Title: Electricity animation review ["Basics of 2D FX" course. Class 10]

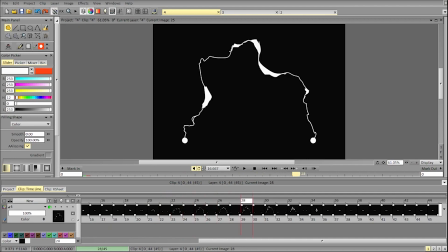Other than that, yeah, it seems like you're having fun, and that's great. Other than that, you can add a bit more variation where it goes up.
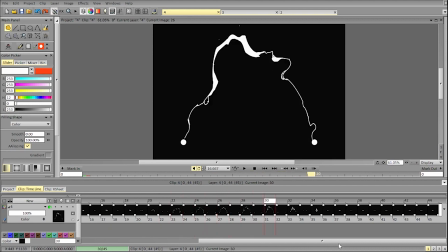Even here you can add more changes. Overall, it's a scene wave like that. And we can even add a frame where it goes like this, even more intense.
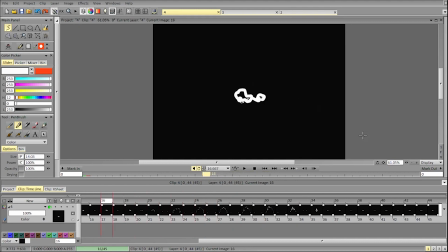And I can also play a bit with the frame rate. It doesn't have to be like skipping a frame every second frame. It's a way to plan that, but you can also add like some smaller charges here and there, breaking up that timing.
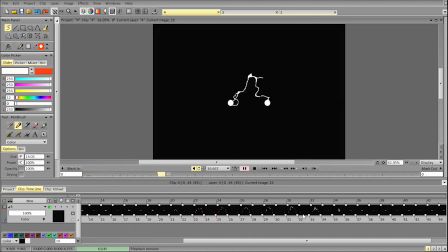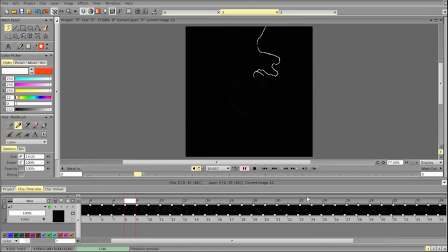Next up, this one is very solid animation. I like the overall timing, forms, the style of it. So aside from making it slightly more
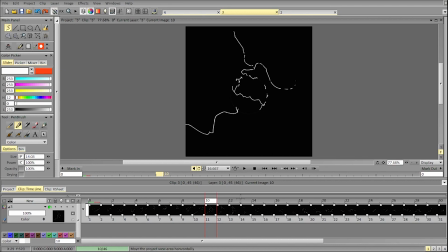broad in a sense, in terms of the line widths, so making the line bolder and more visible, which can be done in After Effects by adding more glow and stuff,
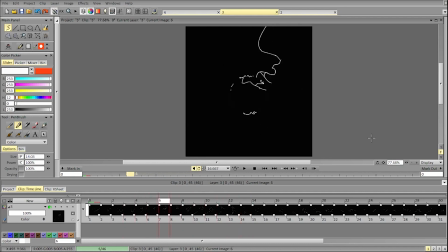or if you use a different line weight. Aside from that, it looks good. I like the shape language. The particles may seem a bit small here, but that depends on the style, and some styles it's totally okay to keep particles this small.
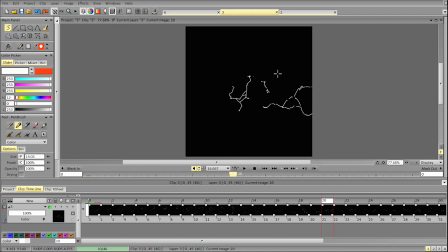In terms of the shape language, you can connect some of that electricity here so it doesn't seem too broken up. I like the internal shapes a lot as they create a very interesting balance,
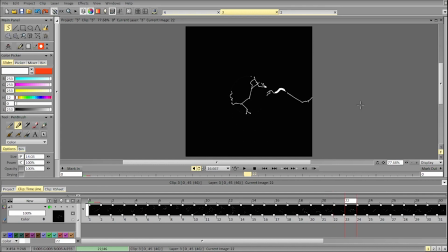and you can keep it connected here because charge seems to be connected here, and then it seems to be more connected here than it was before, so it's worth connecting it here and then breaking it into particles.
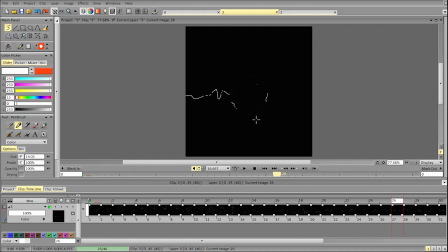Usually try to start the charges if they continue to be connected. So right here, this is the first time it charges and shoots out, and then you still keep it connected.
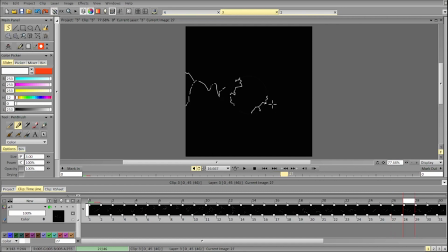So it would make sense to keep it connected here just to make it work with the next few frames. Other than that, that's a solid animation, and I really like the style.
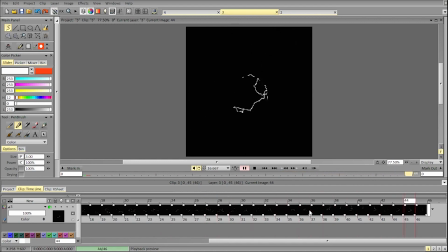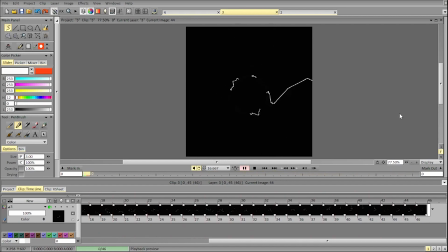Maybe as a small note,
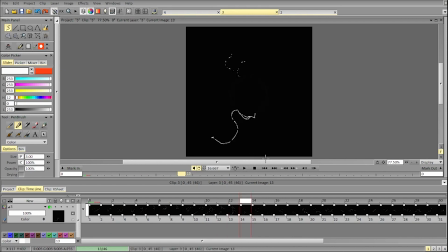you can add some particles from this part of the charge so it doesn't seem too static. So right now it goes like this, sort of stays in the same spot, and then all the other part of the charge seems to be
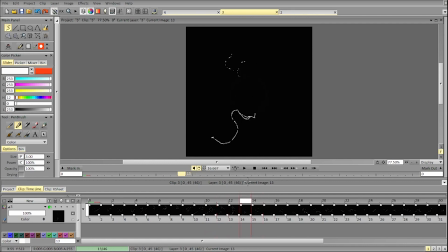present while this totally disappears.
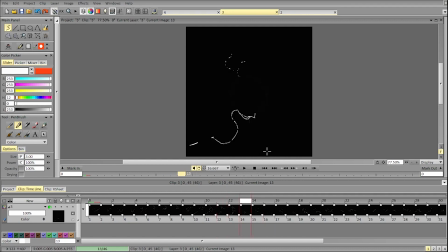You can leave some particles here just to make sure that it doesn't break it into two equal parts.
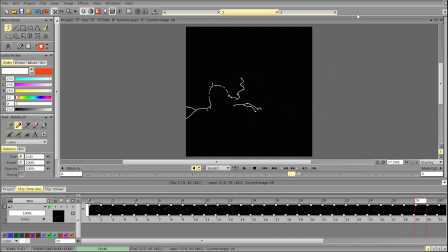As for this animation, again, very good shape language. I like the overall timing of it.
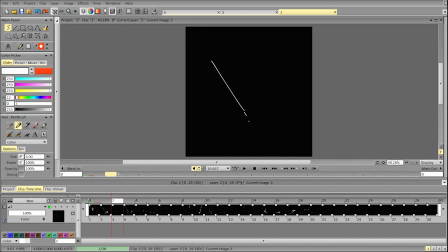It might be worth making this smaller so that it doesn't interfere with the next frame, because we have motion in this direction, so it kinda goes one,
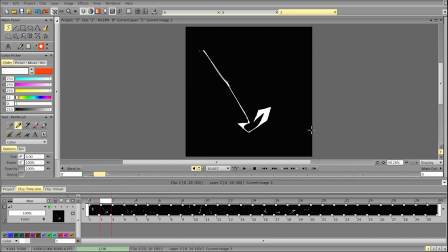then it kinda goes forward, and then it kinda goes back visually. So we get forward, forward, back and forward, back and forward.
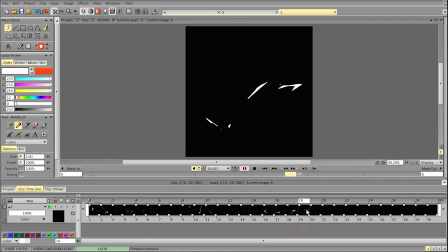We don't kind of see the source of the lightning, so
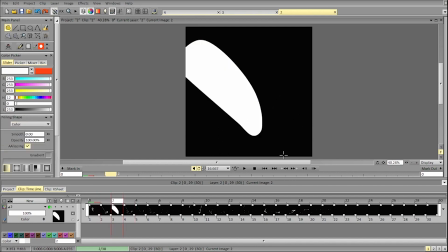on this frame you can try not using the lightning at all and see how it works.
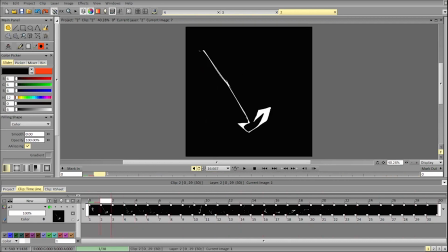I don't think that it changes much, and it definitely makes it more clear, so you can just keep a black screen.
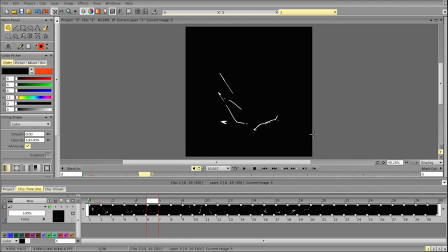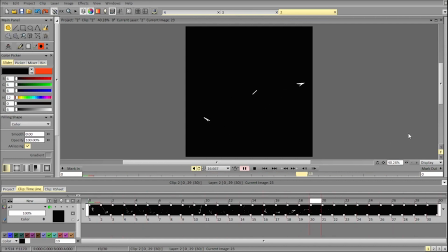As for the particles here, they work nicely.
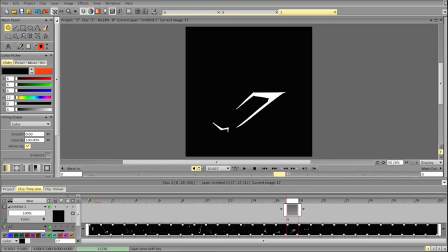Let's see, in terms of spacing, we can maybe continue the acceleration for a bit. Now we have a nice deceleration here.
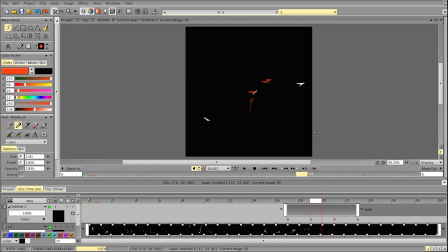It's probably just this particle making it a bit less clear. 2, nice deceleration, deceleration, deceleration.
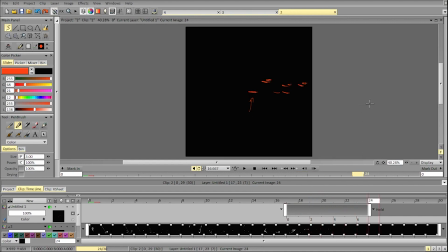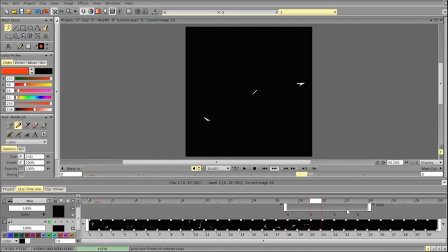Let's see if it works well without it.
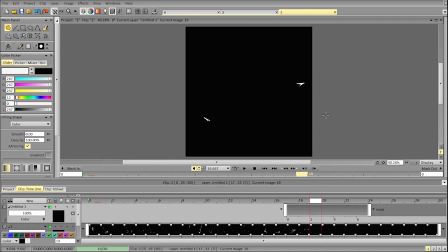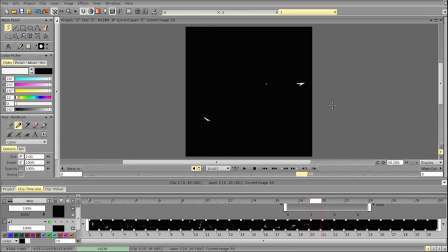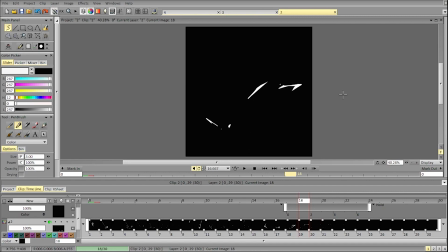Yeah, I think it's better to change the particle a bit so that it retains this acceleration,
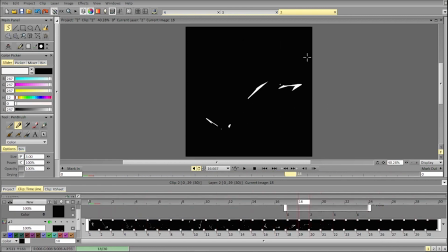because if you keep it like it is now, it goes forward and then you put it back, and so that kind of messes up the acceleration at the beginning.